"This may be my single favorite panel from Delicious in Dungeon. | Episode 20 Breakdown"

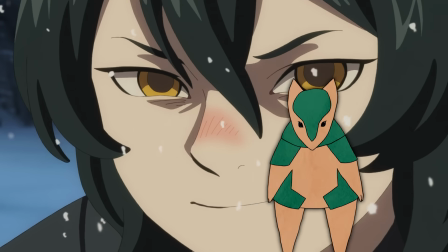We've got yet another outsourced episode this week, this time by Horse Girl Studio,
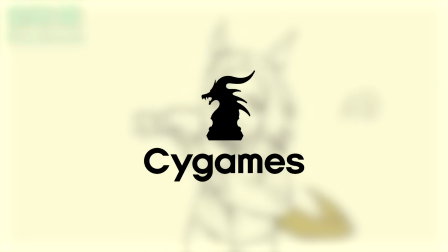Cygames Pictures, which sprouted off of Cygames, the game company behind Uma Musume,
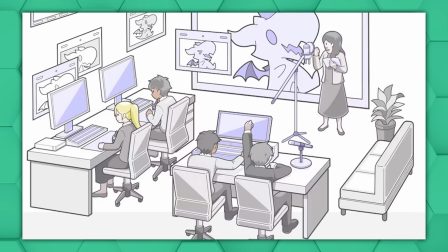Pretty Derby, in 2016, and gained a reputation and arsenal of talented animators shockingly quickly and were able to fully produce The Road to the Top last year,
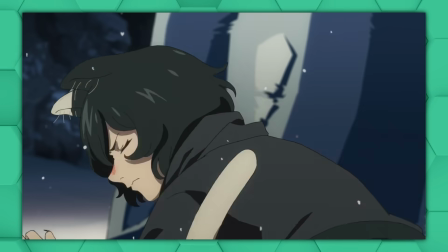fittingly considering how heavily this episode features.
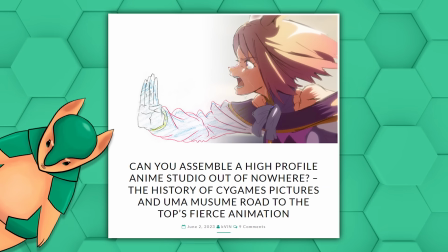I'll link an article about the studio's Lightspeed creation from Sakuga blog down in the description if you're interested.
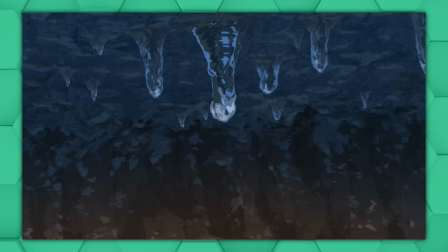As with all this show's outsourced episodes, the bar for animation is still high,
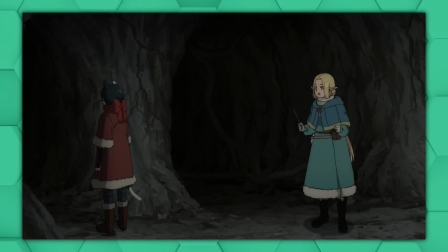aside from a few small details that I think may have slipped through the cracks, which I'll point out, and some core tasks,
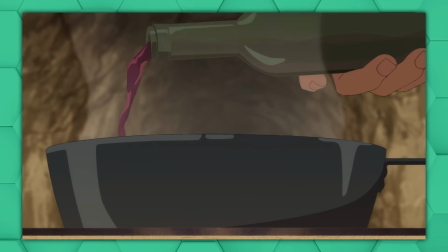like storyboarding, are still being done by frequent Trigger collaborators. If you look closely though, a slight difference in style is visible,
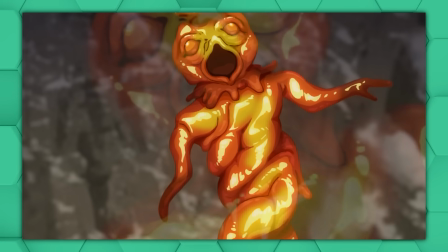with a heavy emphasis on hand-drawn textures and smoothness of motion with even frame spacing
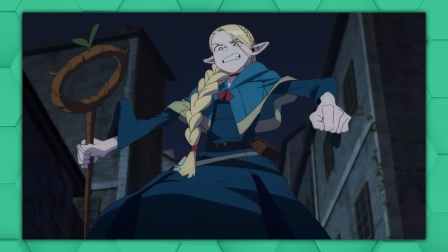over the snappy staccato jumps from key pose to key pose that have been frequent in most episodes,
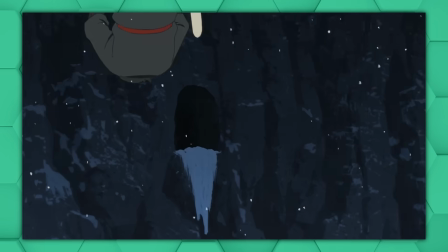so keep an eye out for those two elements.
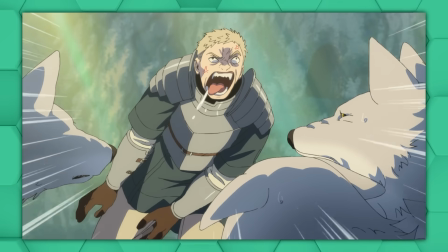And let's do just that, look closely and break down the animation while comparing it a bit to the source material along the way to see what creative changes have been made.
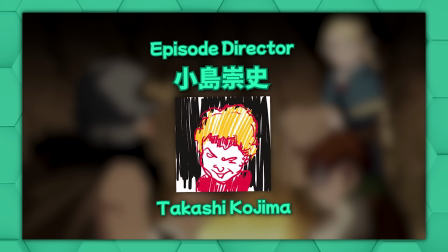This one was directed by Takashi Kojima with supervision from familiar name Hideyuki Satake,
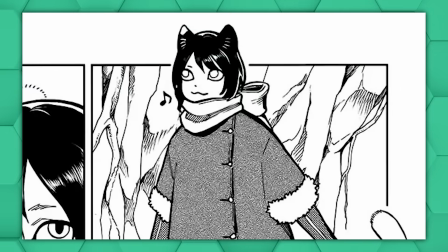and it covers the exceedingly cat-pilled chapters 43 and 44 of the manga.
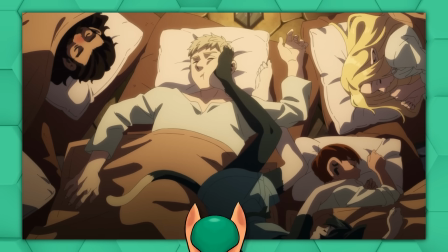First off, Izutsumi is added to the end of the opening. I don't really have anything to say about that, but it's there.
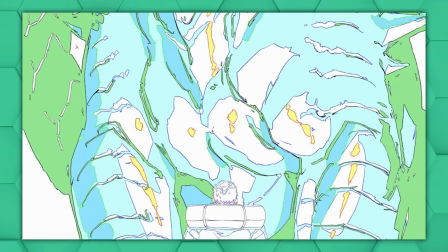In this cut, Kenji Aiko adds a ton of detail to his flashback illustration of the Red Dragon,
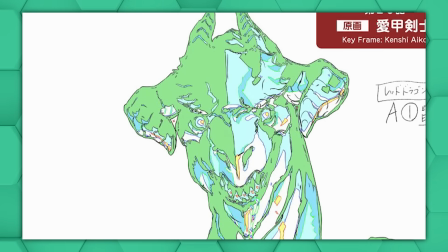but once the illustration is colored and composited into the final shot, the vast majority of the detail disappears into shadow,
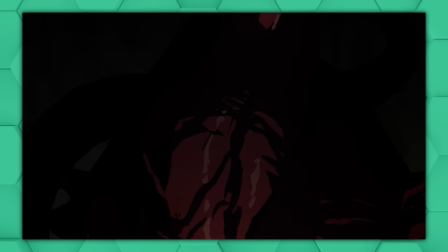with only the brightest parts shining through.
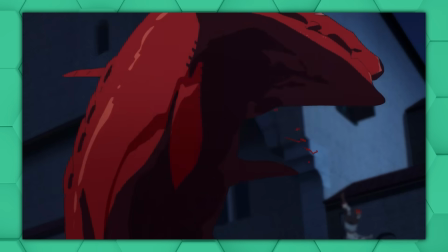At this point, the Red Dragon has been defeated and lost all its mysterious menace, and we've seen its corpse in full view in the closest thing you can get to broad daylight down here.
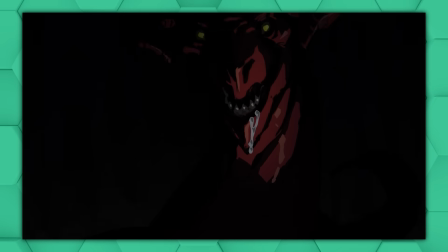But this image represents the first time they ever saw it, so this lighting choice harkens back to cuts like this one from episode 1,
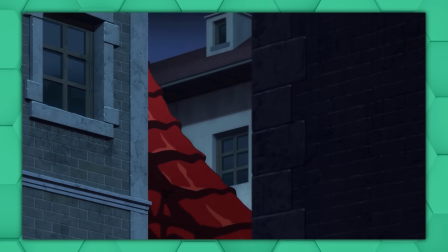where harsh, low-key lighting defines the visible parts of its body, or these ones from right before they fought it, that just show individual parts of its body in isolation.
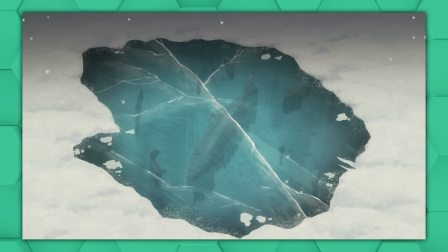One of the biggest themes in this episode is the portrayal of texture, particularly in ice.
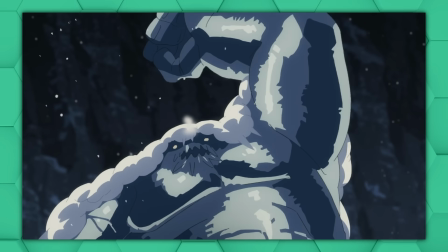And the first example of that can be seen here as the ice golem emerges from the snow.
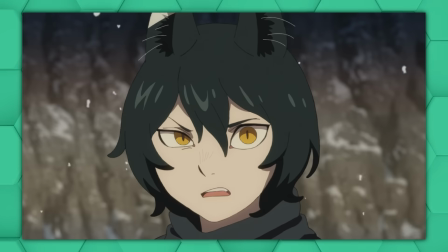While most of the scene follows the usual cell shading rules of thumb, one tone for shadow, one for midtones,
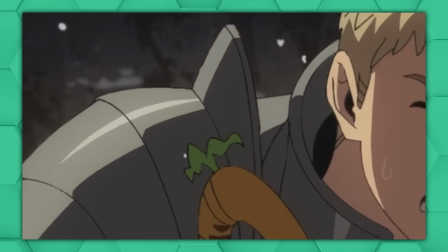and for shinier materials like Laios' armor, one highlight, the ice golem is actually made up of 4 shades,
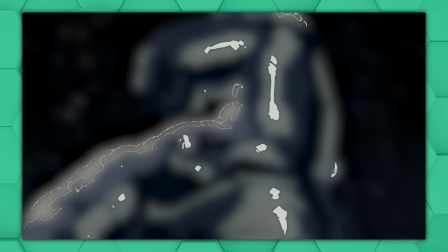one shadow, one midtone, a highlight, and an even more powerful, mega, ultra, super highlight on top.
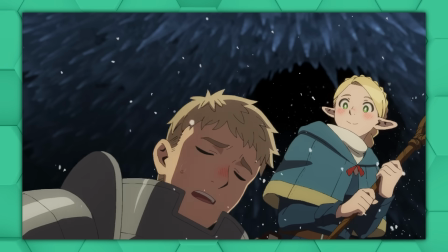Unlike regular shadows, which would usually just be placed on the undersides of objects like Laios' armor here,
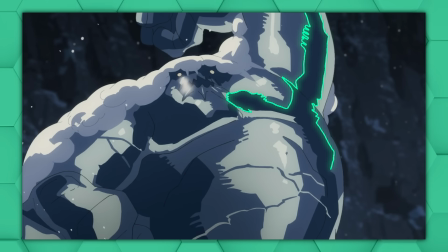the darkest parts permeate the center of the golem and are placed in areas that don't quite touch the edges of its body,
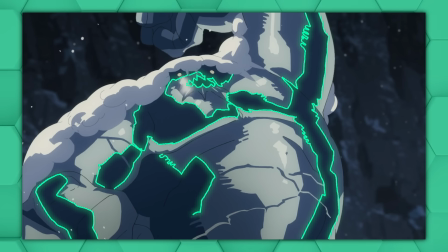thus giving a sense of depth and slight translucence, like you're actually seeing the shadows within the ice.
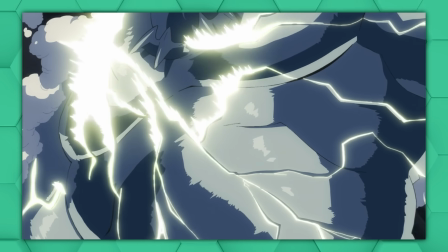And the extra highlight makes the outside surface look extra shiny. Finally get to see Izutsumi in action, and this whole sequence is a mess of smear frames,
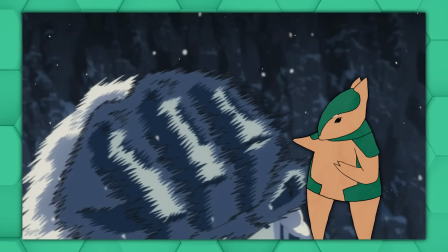to the point that they may even be overused in this cut, for example, and they certainly make the action feel more fluid,
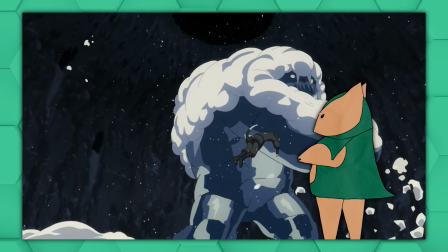but for such a giant lumbering monster like this, it feels a bit excessive.
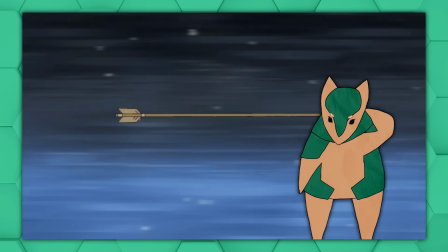Well, I'm generally a rabid smear frame fanatic though, so I'm not complaining.
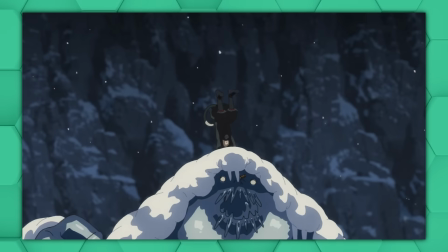And they do also emphasize the speed of Izutsumi's movement by comparison.
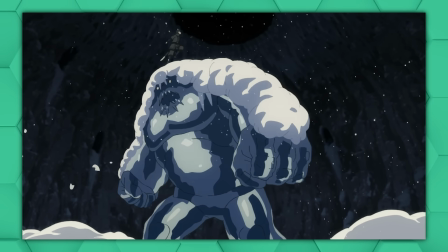I love the interpretation of this panel in this cut of animation, where the simple, static, head-on framing not only mimics Chilchuk's perspective watching her from afar,
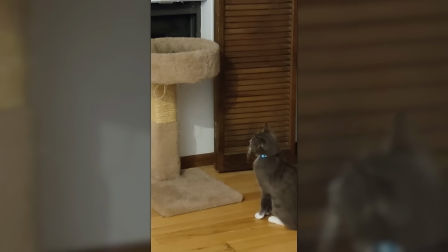but it also emphasizes Izutsumi's movements as she darts from one corner of the frame to the other in an instant.
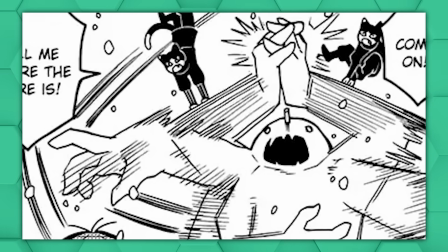I do, however, miss Ryoko Kui's far-away kitty design, where whenever she's in the distance,
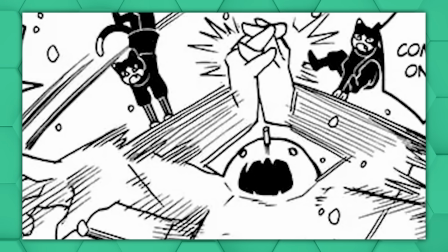she loses any detail in her head and her hair disappears, making her just straight up kitty.
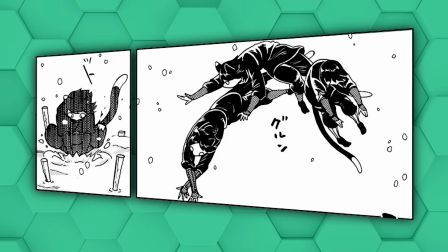This one is probably my favorite panel from this fight though, once again showing that she's really more cat than girl in the way she twists around to land on her feet.
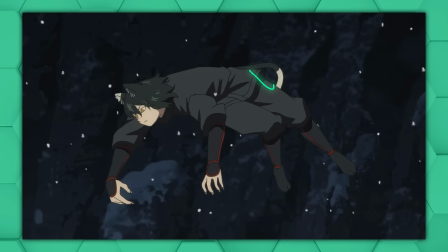And I think the animators do a good job with it, even adding the detail that her tail flicks around in this little helicopter motion to aid to the rotation,
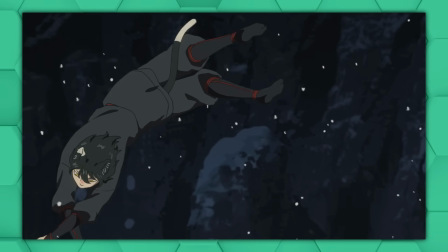a detail that would have been a little harder to convey on paper. And that theme continues through the rest of the fight.
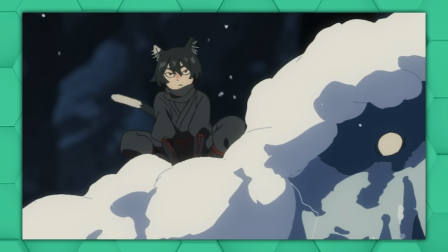Her tail moves and conveys her thoughts through this battle in ways that will be familiar to anyone who speaks cat.
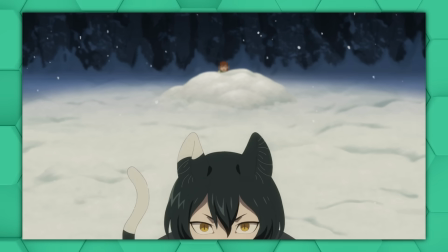It perks up along with her ears in this shot to listen to Chilchuk behind her, but after he tells her to buy him some time, it starts wagging in irritation.